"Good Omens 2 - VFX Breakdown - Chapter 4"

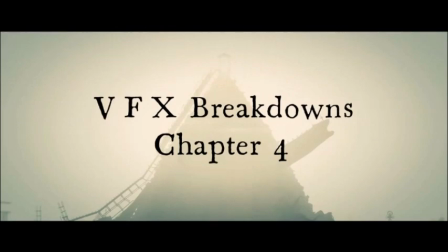0:09 Hello, this is the demon Crowley. Just kidding! It's me again, the Angel Muriel with X-Ray. It's time to break down the VFX clips in Episode 4 of Good Omen Season 2.
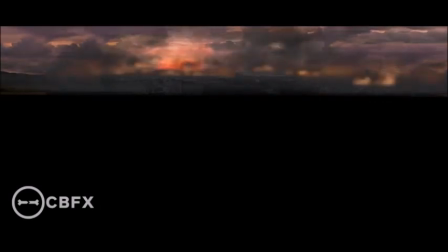0:25 Drone plates were stitched together to form a 2D matte painting of London during the Blitz.
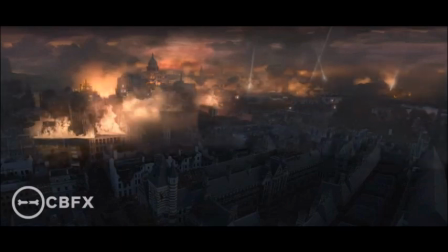0:31 The matte painter added flaming ruins and buildings appropriate to the time period.
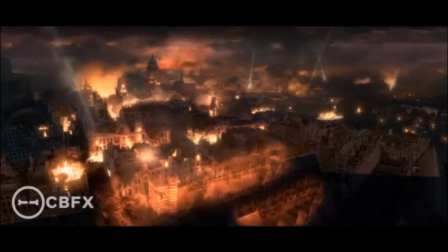0:36 Smoke plumes, searchlights and animated fire were added to these buildings.
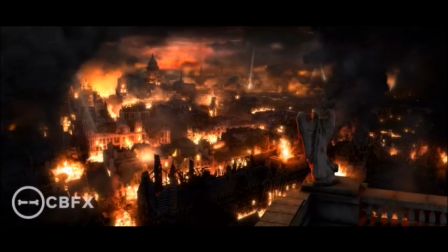0:42 Finally, in the extreme foreground, a 3D model of an angel sculpture frames the scene.
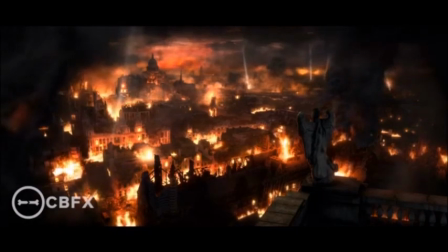0:47 That angel statue looks familiar. I think I might know that angel. There's no business like show business, as they say.
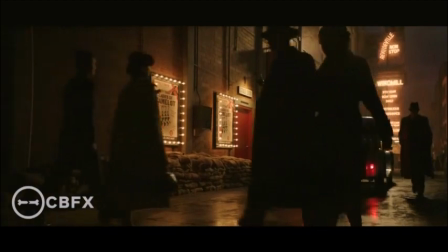0:56 Whoever they are. Anyway, to recreate the historic Windmill Theatre,
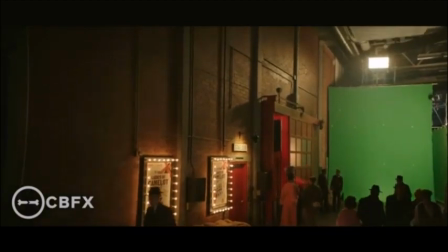1:02 the VFX team utilised period photos and custom-modelled the theatre to match the live-action plate.
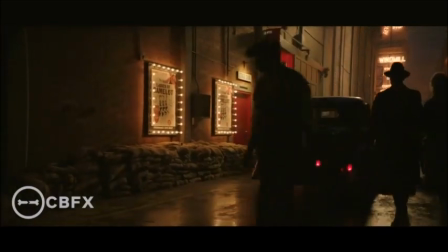1:09 Theatre-goers were shot on blue screens to fill the alley in front of the theatre and beyond it.
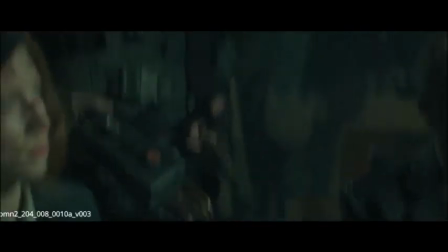1:14 The look for the demon Astereth was designed by Michael Ralph, production designer for Good Omen Season 2.
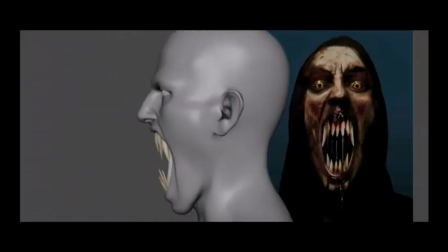1:21 To achieve this, the actor had a chroma key green face with tracking dots.
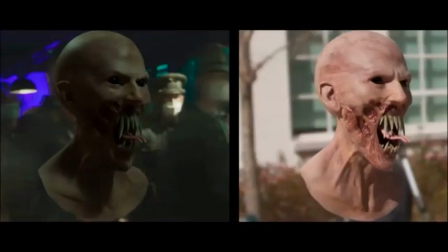1:25 The VFX team took a cyber-scan and our concept art to create this gruesome 3D model.
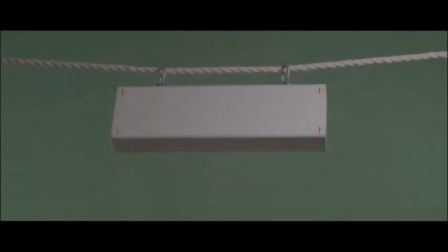1:33 Let's just move on. The Good Omens Season 2 creative team wanted to take the idea of the title cards being little signposts in Season 1 and do something different for Season 2.
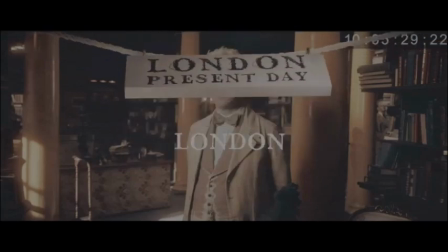1:45 The team incorporated physical signs within the scenes, tailoring their appearance to suit the setting.
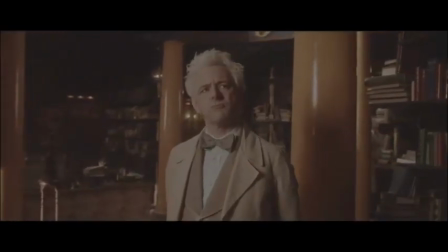1:51 For example, in Aziraphale's bookshop, the team used a pristine white sign suspended by an elegant robe.
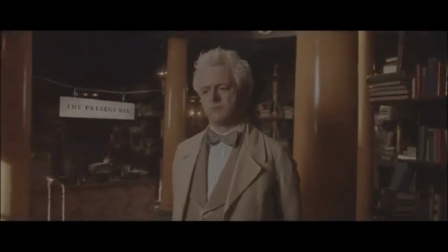1:59 That's so Aziraphale.
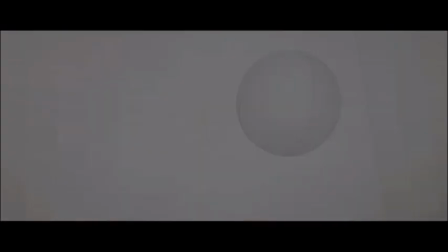2:02 In Hell, the team used dark hardware that resembles the material that one might encounter in such a sinister domain. To capture the perfect sign movement, the team filmed them against a green screen,
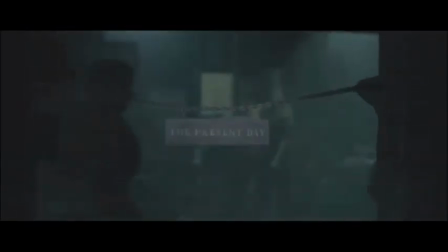2:15 experimenting with diverse swinging styles to select the most fitting motion for each scene.
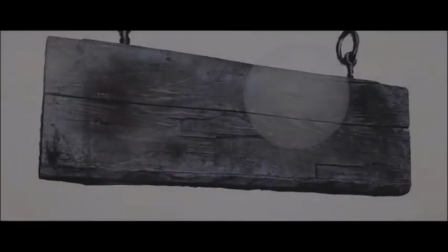2:22 The team transitioned the signs into a 3D space, enabling them to apply lettering and execute any additional refinements with ease.
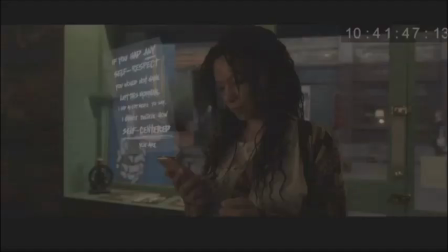2:31 The Good Omens Creative team wanted to convey a complex range of emotions in this text message,
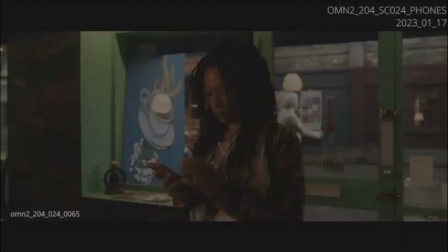2:37 including anger, intimidation and overwhelm.
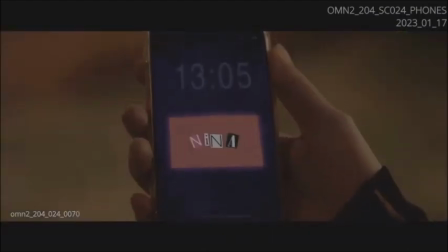2:41 The team experimented with different paper folds to express anger and landed on a crumpled note unfurling.
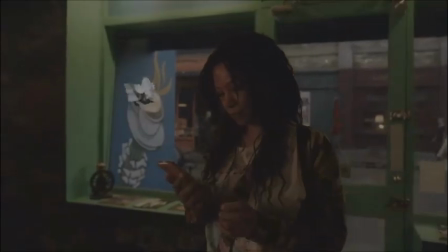2:47 Each note was then hand-drawn onto paper and unfurled in stop motion before being placed in 3D space within the scene.
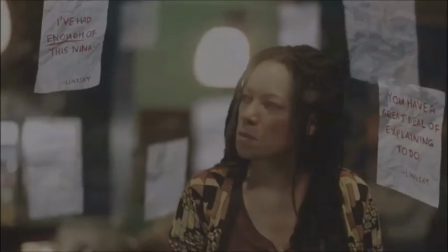2:55 A screen-like glow was added to convey the complex emotions the VFX team wanted to communicate through text messages.